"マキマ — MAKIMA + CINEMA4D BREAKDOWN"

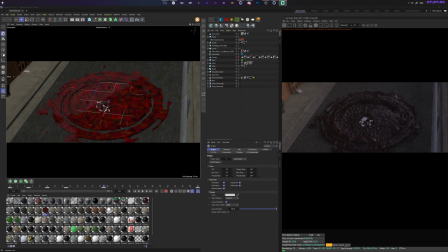1474s
So this is our, I guess this is our splatter shot. So it starts off right here with the clothing still intact and the clothing out of focus. So I wanted to simulate the crushing being done.
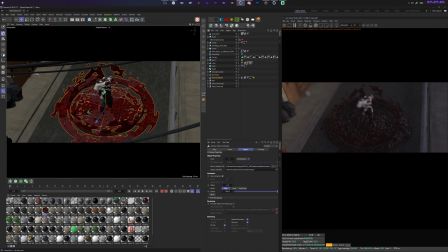1495s
And this blood simulation was done inside RealFlow, gave us something like this.
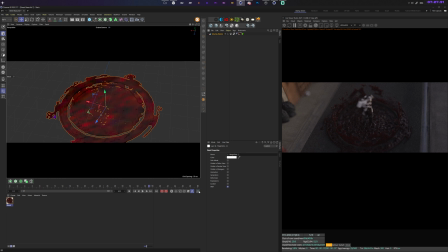1501s
So its playback is not really the best. So let's do all frames.
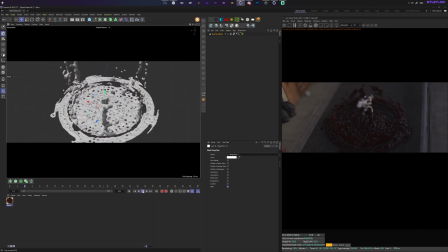1510s
Maybe I hit NQ for it to be visible a bit better. So this is what we have. I've played around for like 3 hours using RealFlow to achieve something like this.
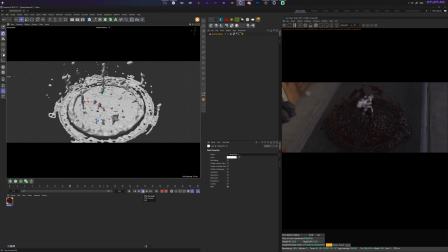1522s
I'm pretty sure there's better ways or simpler ways, but playing around with sims and getting the look dialed in is something pretty nice. And from the beginning, I knew this would just be a fraction of the entire thing and also moving by pretty quickly, so I didn't put much mind to it.
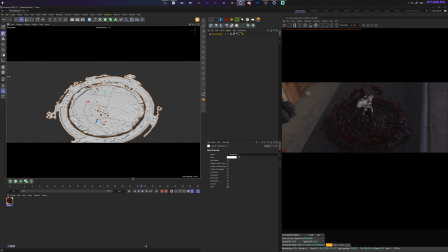1540s
I just wanted to stylize it and have some parts that worked pretty well. So I think this is like 4 simulations, 4 separate simulations merged into one. So this is not all one sim,
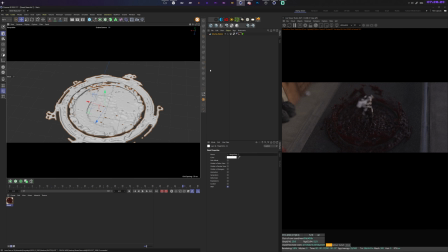1552s
but rather different ones that I just then exported as a animated cached volume measure and imported as an alembic into that scene.
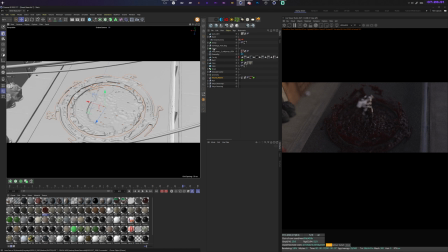1562s
And something similar goes for the clothes. So let's just take a look at those. We have these guys right here.
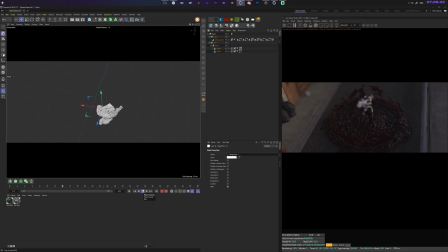1573s
I put the actual OBJ, so it's 2 sets of clothings. I make one disappear and one appear. So don't get tricked by this guy at the bottom, at the top. So I simulated this. I just wanted to get the crushing done.
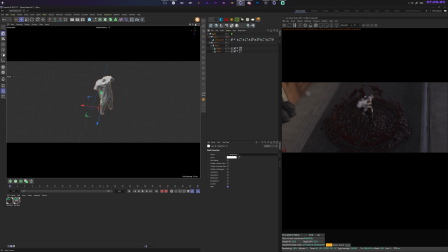1593s
I simulated this in Marvelous Designer with a cylinder coming down from above. Or actually, I ended up simulating this inside CINEMA4D actually, because Marvelous was just giving me errors left and right.
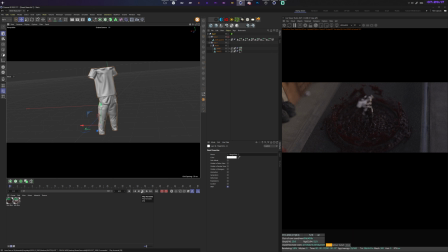1608s
So I just put the OBJs of the clothes inside CINEMA4D and used dynamic simulation for this.
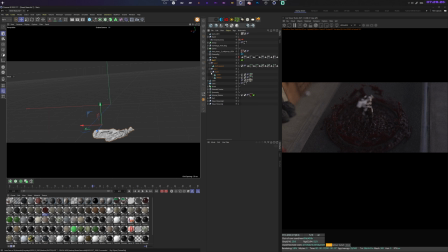1615s
And yeah, that's how I got the clothes crushing. I have one appearing and one disappearing because I like the
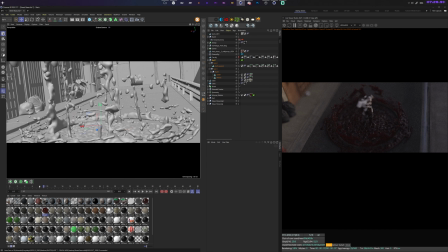1624s
look of the other folded ones better than the one that are just being crushed, because you can more easily discern the actual geometry of the clothing from it, and all of that is taking place like on a street like this.
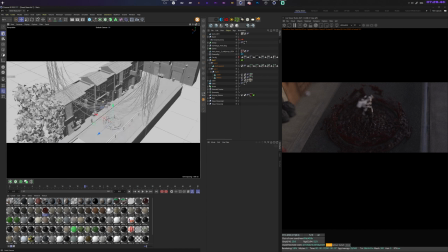1639s
So this is like some Dash 3D Tokyo street asset that I just prepared. It's basic textures all the way around because I knew, hey, I just wanted to get like this in focus,
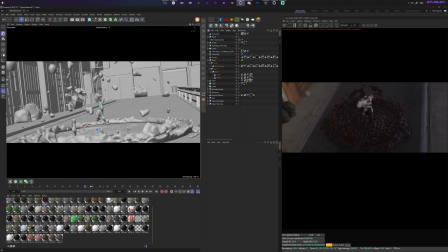1651s
the camera's moving quickly and the scene is moving by super fast, so that's all we have basically.
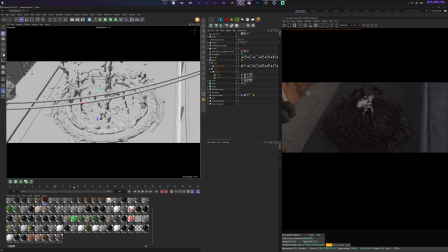1660s
Let's just do this so we get to our original look. So we start off right here and then we move down all across 50 frames, and that's like 2 seconds. With me knowing I might just cut away or speed it up at the end of the day, so it's basically nothing.
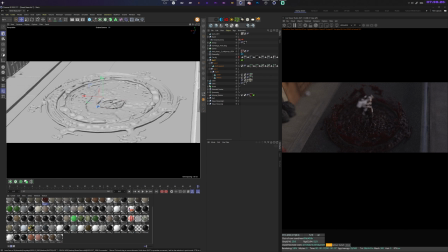1677s
Like that camera panning down with depth of field moving in and out. That's basically it for the wide shot. So you got simulated clothing that is being crushed down with new one appearing, so it looks a bit more appealing.
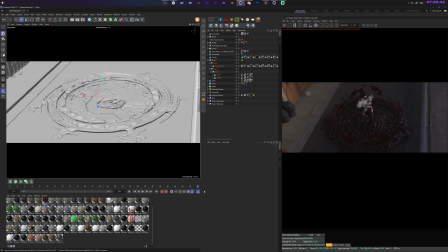1692s
And a RealFlow sim that doesn't look as good, but took me a long time to create because I'm not that versatile in RealFlow.
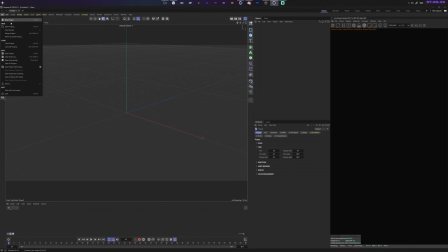1700s
And with that said, let's just move on to the next shot that I had to do inside CINEMA4D 2023 because of the dynamic simulation.
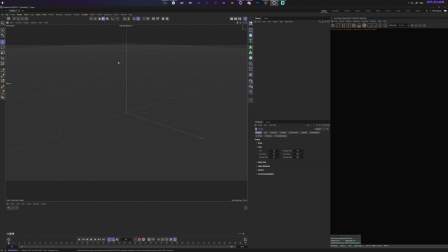1714s
I just didn't know how else I would get like this human brain or human head being crushed by something.